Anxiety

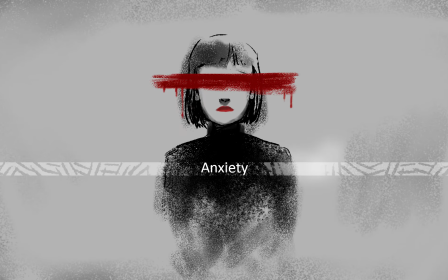The animation of my final project will be about anxiety.
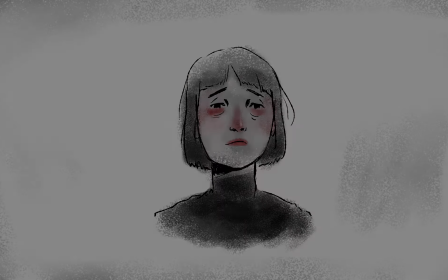And the reason I chose these topics is that I'm dealing with it right now.
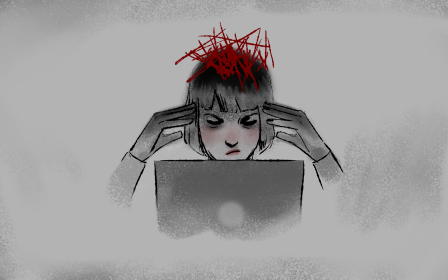And when I talk about it with others, no one noticed my inner feelings,
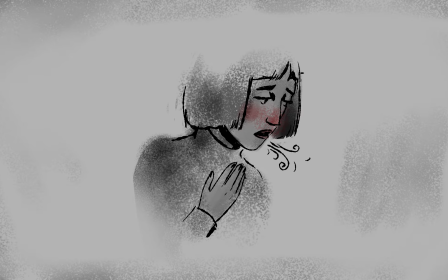so I like to make a film where I can show how I feel inside.
If I have a panic attack, it works slowly. Sometimes it's really hard to get out my bed in the morning. It's very physical for me. It starts like in my chest, and then I kind of get short of breath maybe. I get the chills a lot. Usually it starts with like obsessive thoughts. You can't think about anything else. You can't get it out of your head. I can't like sit down, like I keep pacing around. It could be hard for me to hear things. It's hard for me to listen or understand. Debilitating, and I can't function. I have to push myself to just be like, okay, I have something to do, so I just can't let this beat me.
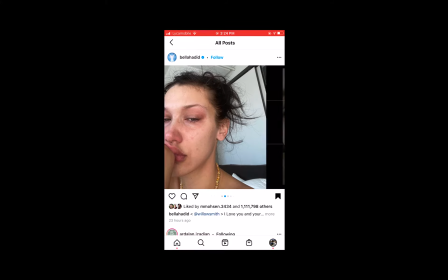Not today.
So these are the symptoms of general anxiety.
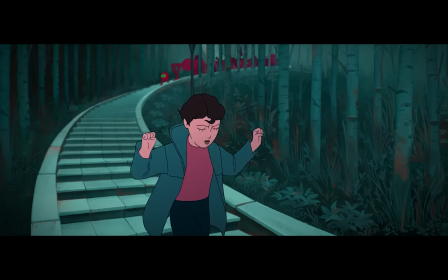So these are some examples of short animation discussing anxiety I have chosen to see how they convey the feeling.
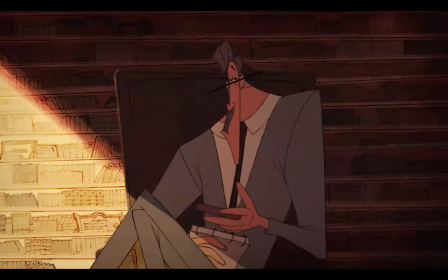One of the methods used recently in short animation is showing anxiety like
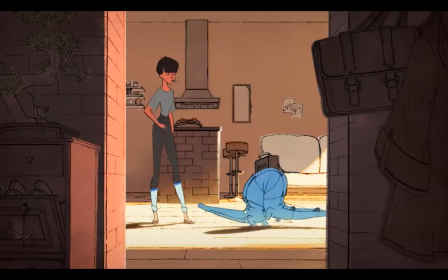imaginary annoying creatures. The playful and humorous look used in this animation
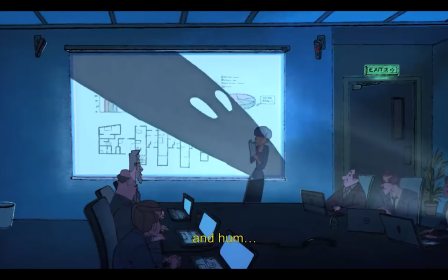in the face of the annoying feeling of anxiety is very interesting.
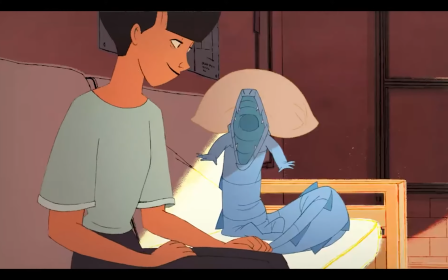Choosing a crocodile to show this feeling is so smart because it can be so scary, but it's not.
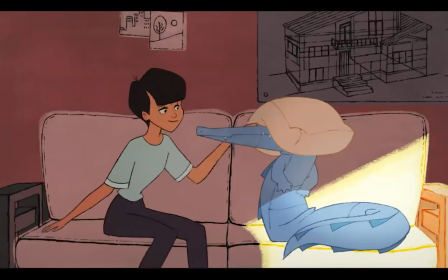Look how cute is it.
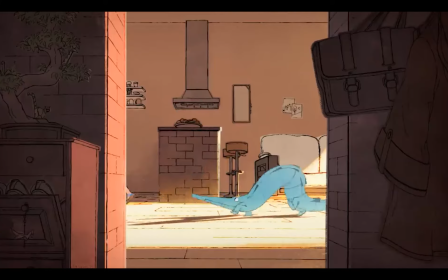Another point is that the color of blue crocodile attracts a lot of attention at the beginning of the animation,
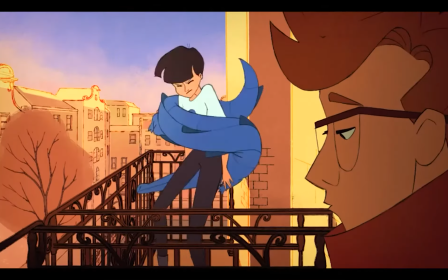and it is in contrast with the background color, but gradually the crocodile and the background color get
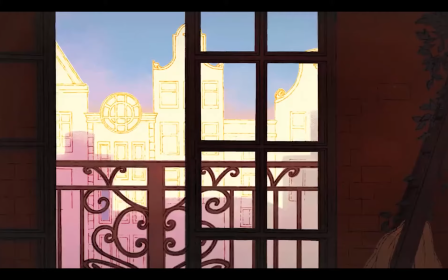closer to each other and seems peace is happening.
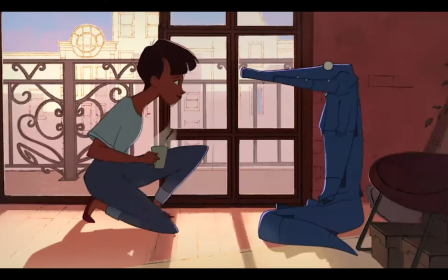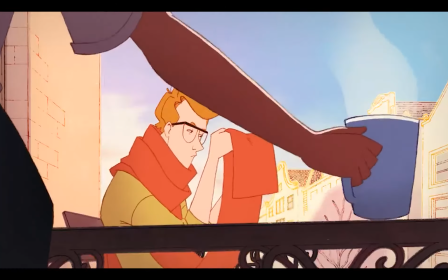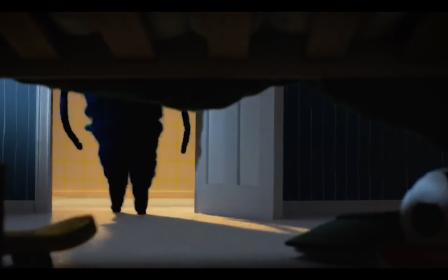At the beginning of this animation, he's trying hard to hide his feelings.
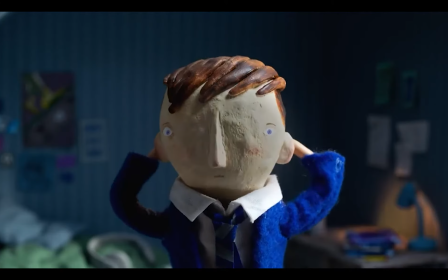Every time he feels anxious,
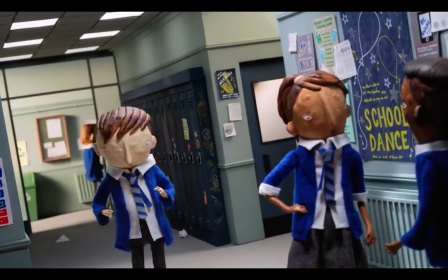the angle of the camera changes to more a Dutch angle shot to show his inner imbalance.
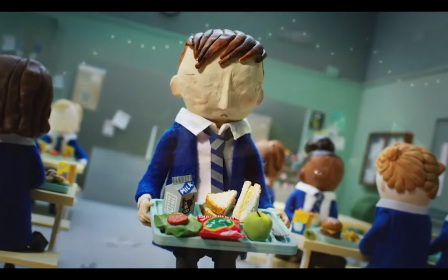But I'm a creep.
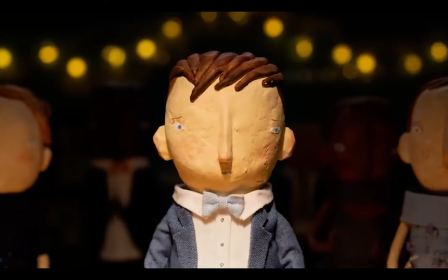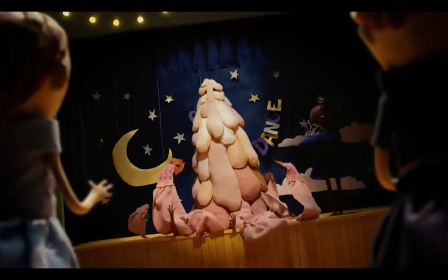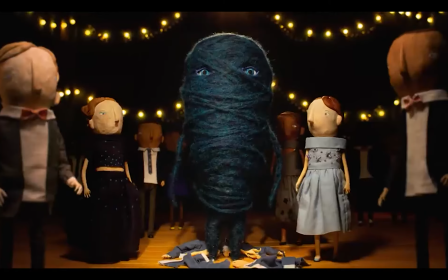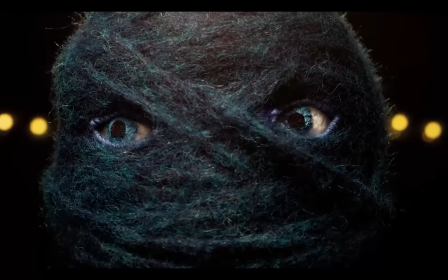A common and recurring theme that can be seen in the
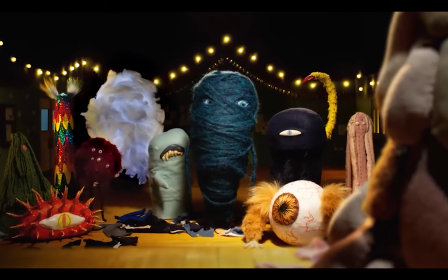most of these animation is engaging with this feeling.
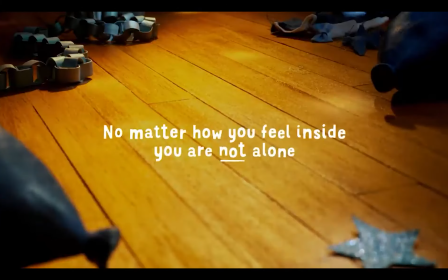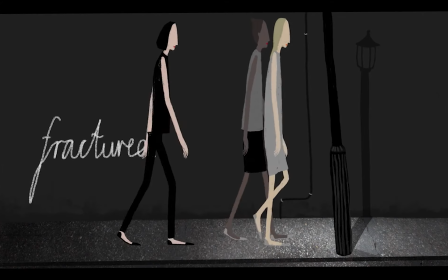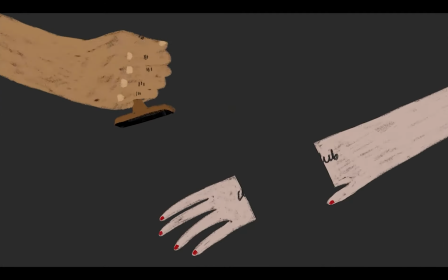In this animation, every time she feels anxious, a part of her body gets separated,
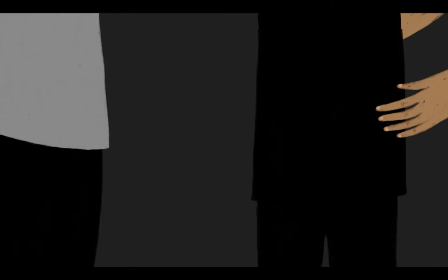and at the same time, the music has a stroke.
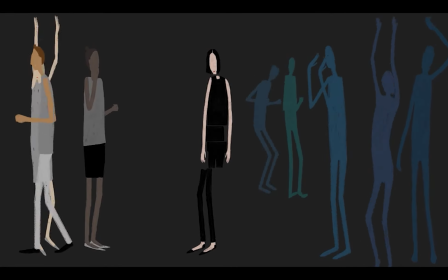Is a very creative way to show her inner feelings.
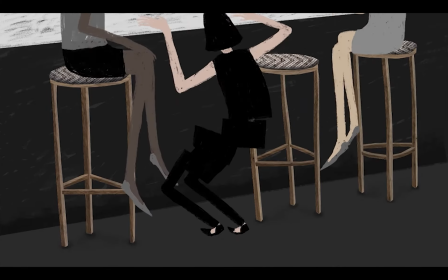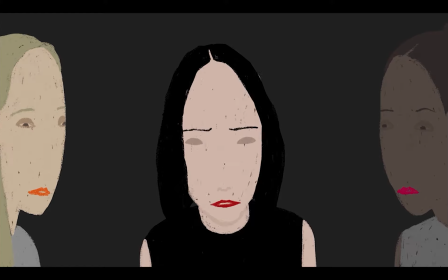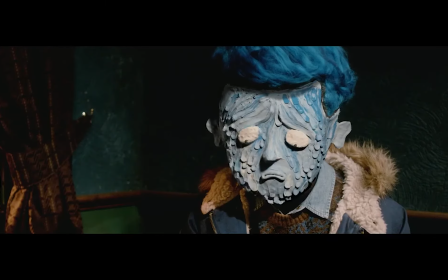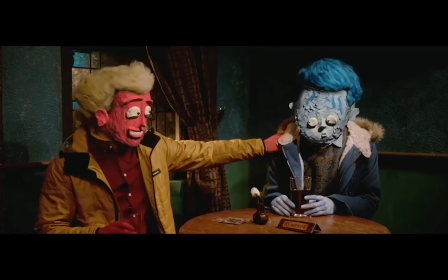The remarkable point in this animation is the proper use of color purity in showing emotions.